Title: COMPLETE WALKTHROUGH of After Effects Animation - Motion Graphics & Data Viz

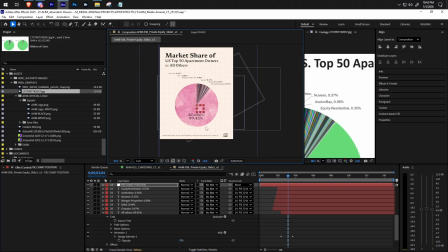50:03 And here's why I had that note layer. So we can move this whole thing down a little bit. Because we were really messing with that negative space. Cool. Alright, let's see what we get.
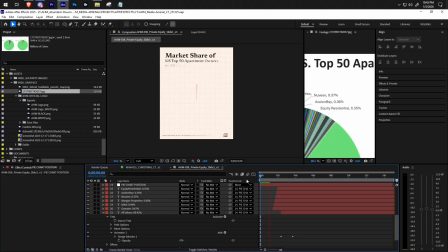Cool.
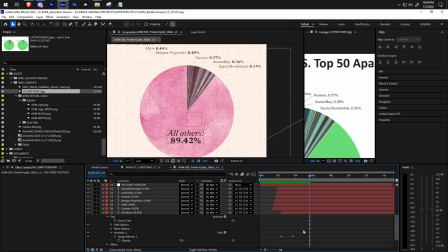50:42 Looks great. And I'm going to add one last thing, just some design elements that I think really help.
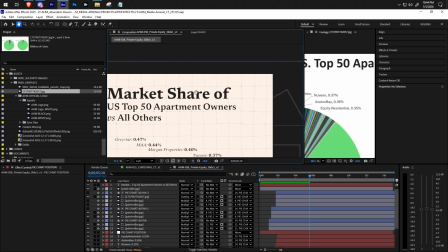50:48 Just be these little, like, little hand-drawn little squigglies.
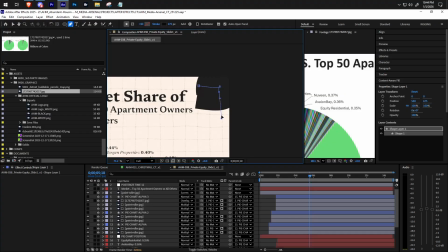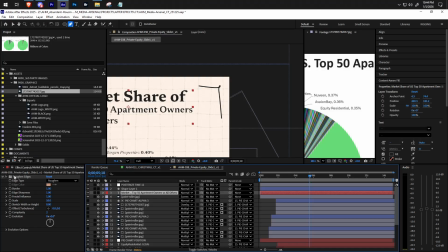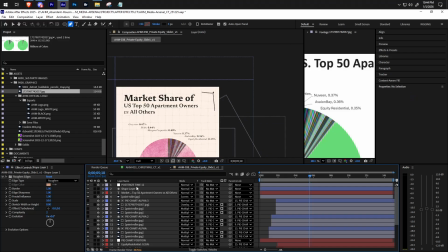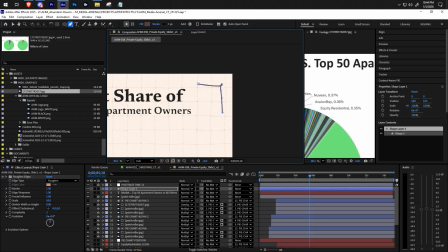51:11 Especially in the age of AI, this helps a ton.
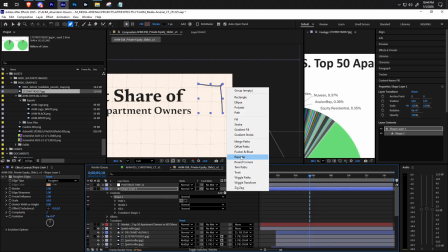51:16 It helps a ton just to make things look a little bit more human, a little bit more tactile.
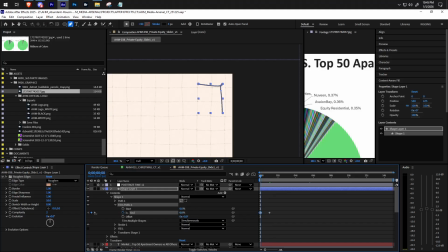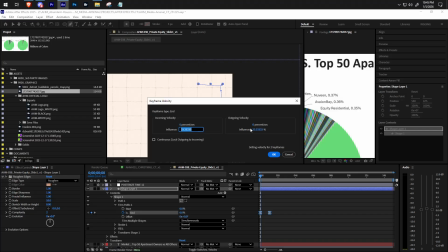51:29 To remind people that these things are real world.